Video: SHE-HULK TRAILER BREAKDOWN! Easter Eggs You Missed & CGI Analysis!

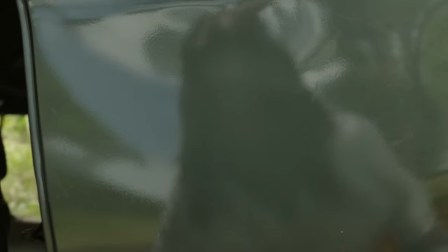(11:28)
We flashback to Jen's car accident transformation, and while she can't exactly see a reflection fully, the car paint is green, which masks her own skin color change.
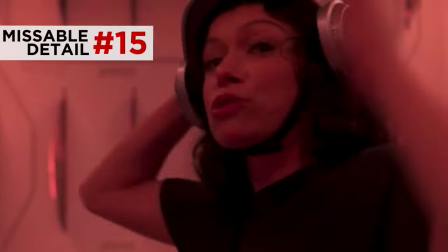(11:37)
And yeah, we see how this chamber is a total death pod, razors spinning. And if you look closely at those razors, when she breaks them especially, you can see they are Stark Industries brand.
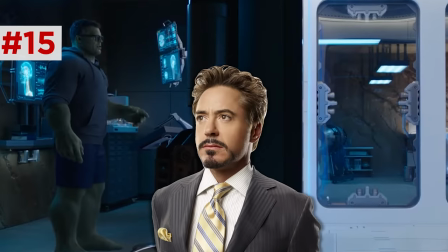(11:45)
So this means Tony Stark may have helped Banner set up this gamma lab during those 18 months,
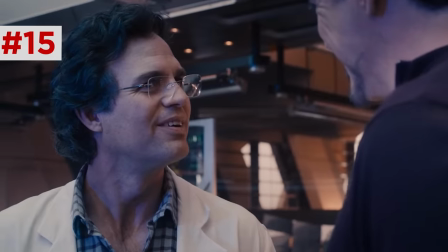(11:50)
working alongside him as a lab partner to help him reach this wonderful smart Hulk state. Isn't that great?
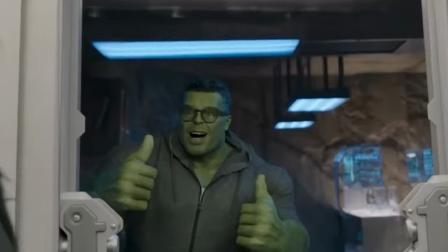(11:55)
And after these razors successfully trigger the fear to activate her She-Hulk form, Banner gives these thumbs up, Look at just as he did to encourage the Avengers during their quantum experiment in Endgame. And this experiment is about as much of an absolute win. Next clip.
I just want to be a normal, anonymous lawyer.
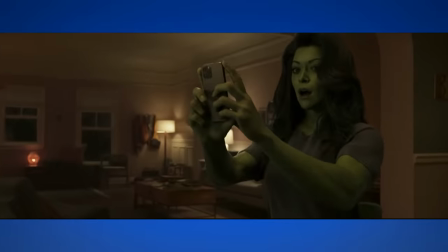(12:11) Can you tell us where She-Hulk is? Jen, you're a story now. Girl, your ass looks crazy right now.
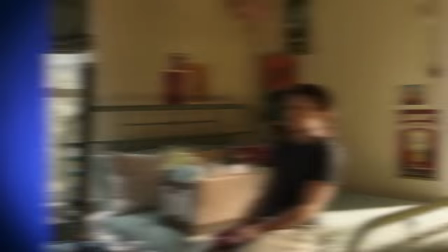(12:19)
Okay, we see Jen in what looks like her childhood bedroom.
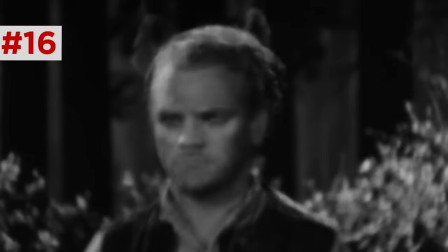(12:22)
There's a play poster for Shakespeare's A Midsummer Night's Dream, which is a play all about physical transformation and the sexual arousal that arrives with it.
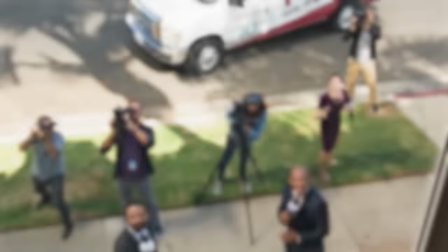(12:29)
I assume Jen might relocate here after getting some unwanted media attention due to her condition.
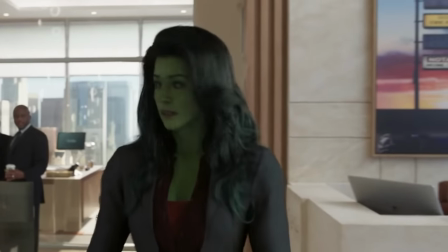(12:33)
Then we see Jen in her She-Hulk form, trying to go about her work routine, but finds herself just getting stared at. Even that receptionist snaps a photo.
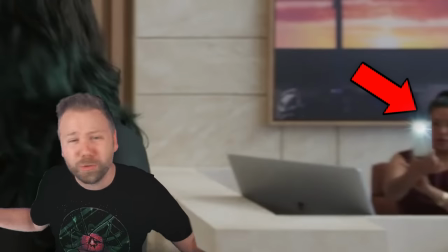(12:40)
Using the flash, with all this great natural lighting, come on!
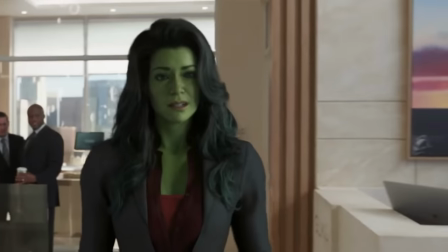(12:43)
Now, there's been a lot of chatter about the unfinished CGI on She-Hulk and her face in this trailer.
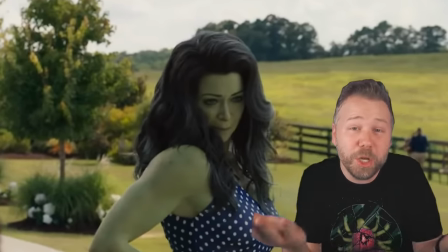(12:49)
I think it was bound to happen, and honestly, it doesn't bother me as much as it does some of you. It really only strikes me in this one shot of Jennifer looking at her phone.
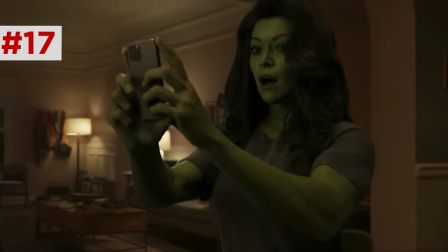(12:56)
And it's not so much the animation, it's really just the timing and the movement. Notice how her eyes are slightly out of sync with her body as it moves.
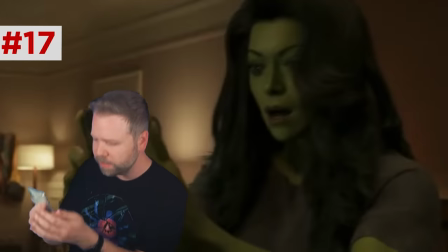(13:03)
Like, I get it, they're trying to animate this gesture of Jen reacting to something on the phone, and then her eyes gesture to the side, like, what do I do?
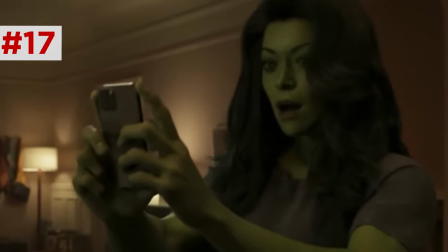(13:09)
But they dart as her body is still straightening up, which just feels a little weirdly unnatural. Like, if you were animating a cartoon, you would do one move after the other. You'd have the back straighten, and then the eyes dart to the side.
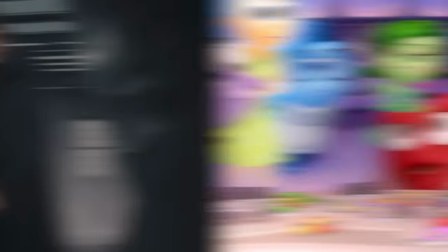(13:19)
And due to the uncanny valley effect that is encoded in our brains, our minds just weirdly accept more cartoony blocking as more naturalistic,
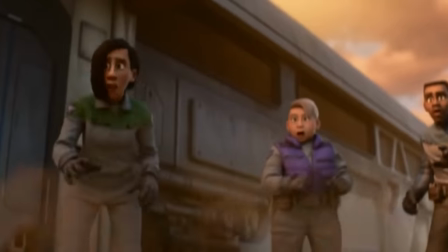(13:26)
which is why when you watch Pixar animation, they deliberately animate their characters to move more cartoony and slapsticky.
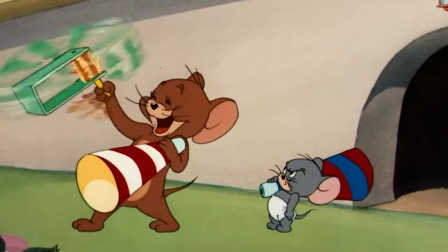(13:32)
Because we grew up watching cartoons, our brains just kind of accept that as natural. That's why they call it the uncanny valley. You have to go a little bit beyond what would be natural movement so that when we watch animated green characters, we just accept it.
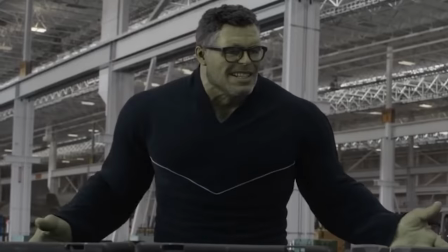(13:44) I see this as an absolute win.
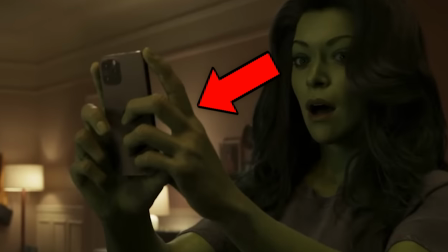(13:46)
I will say I really appreciate that they designed She-Hulk to have proportionately large hands Because remember, Hulk's fists are larger than a human's hands would be compared to the arms.
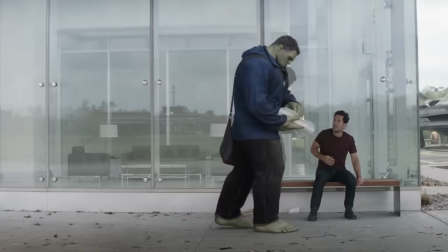(13:54)
But the problem is you still just don't get a sense of the weight of the phone in her hands. The way that they showed the weight as Hulk pinched the tacos or clutched the sausage rolled in a pancake. Look, again, none of this is that big of a deal, I don't think. They are still rendering all these effects ahead of August. And I definitely don't think this is Sonic-level bad. So let's just all chill out, okay? And ultimately, I just applaud this series for leaning into the tone of the character She-Hulk.
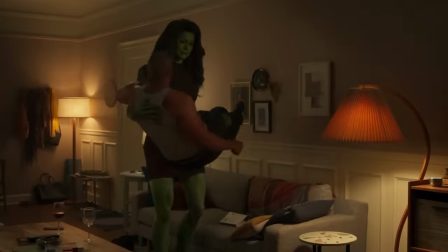(14:17)
And especially the overt sexuality of the character.
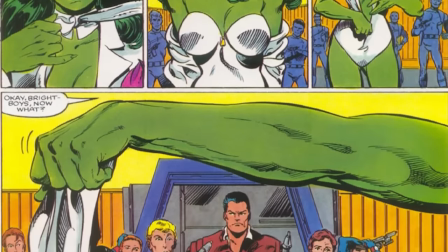(14:20)
Something that the comics do not shy away from, as She-Hulk was really an intentionally campy satire of the way comics as a whole would over-sexualize female superheroes.
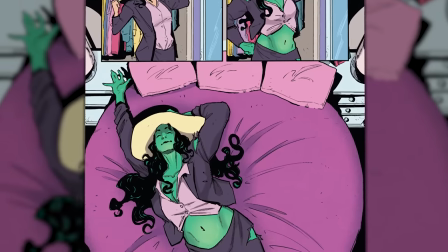(14:28)
She-Hulk was really the first female superhero to completely own it and make it a joke. This show definitely seems to be embracing that.
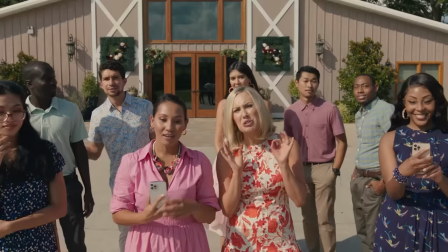(14:34)
Like, the shot of all the gawkers at the garden party. The woman on the left is the funniest to me. Like, come on.
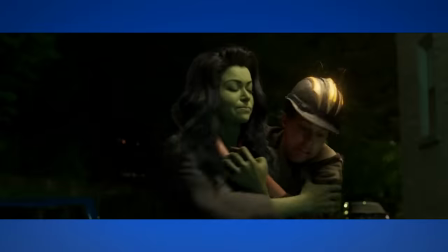(14:39)
Eyes up here, lady. Next clip.
You could be an Avenger.
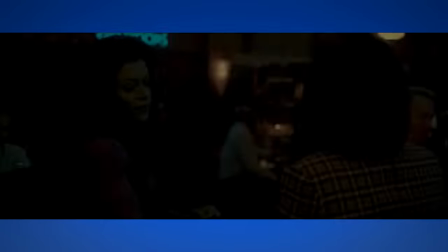(14:44) Oh, I'm not a superhero. That is for billionaires and narcissists. and adult orphans for some reason.
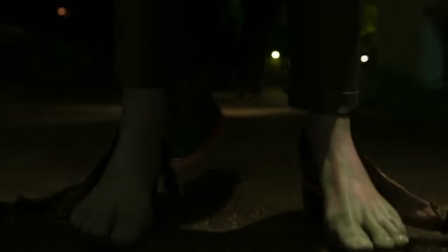(14:55)
So Jen bursts out of her shoes as someone tries to attack her from behind, her growth lifting him off his feet.
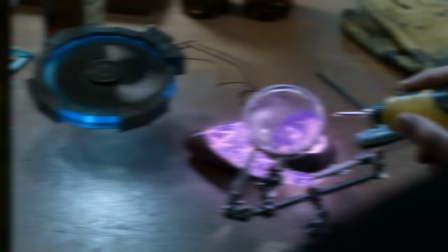(15:01)
This attacker wears an interesting helmet that emits an energy glow. Not sure what this is, but it does remind me of the advanced hardware that Adrian Toon's crew lifted from Chitauri Tech in Spider-Man Homecoming.
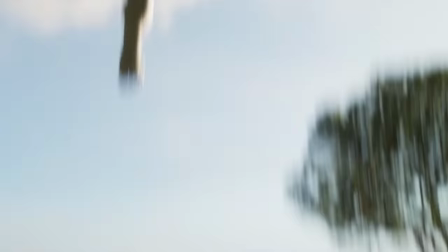(15:10)
Mickey encourages her to join the Avengers as we see She-Hulk and Hulk leaping beside each other on that island in a training montage.
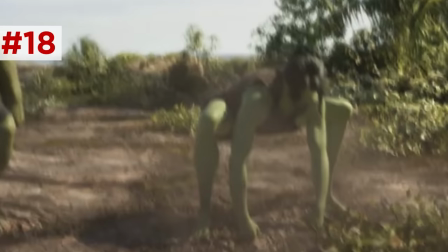(15:16)
And while Hulk hits a superhero landing, I like how Jen does it. she just kind of lands in this less dignified squat with her elbows beneath her knees.
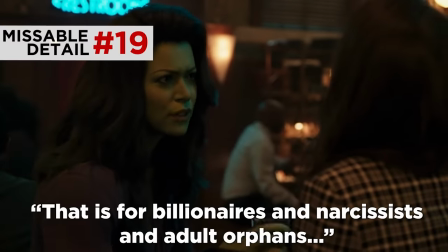(15:22)
Jen tells Nikki that the Avengers are for billionaires, narcissists, and adult orphans, referring to, well, I guess Tony Stark, who was all of those things.
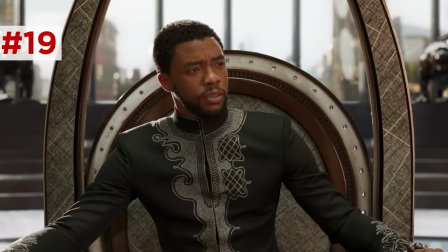(15:30)
But also, if you think about it, technically T'Challa might be the richest Avenger, if you quantify the value of vibranium per ounce.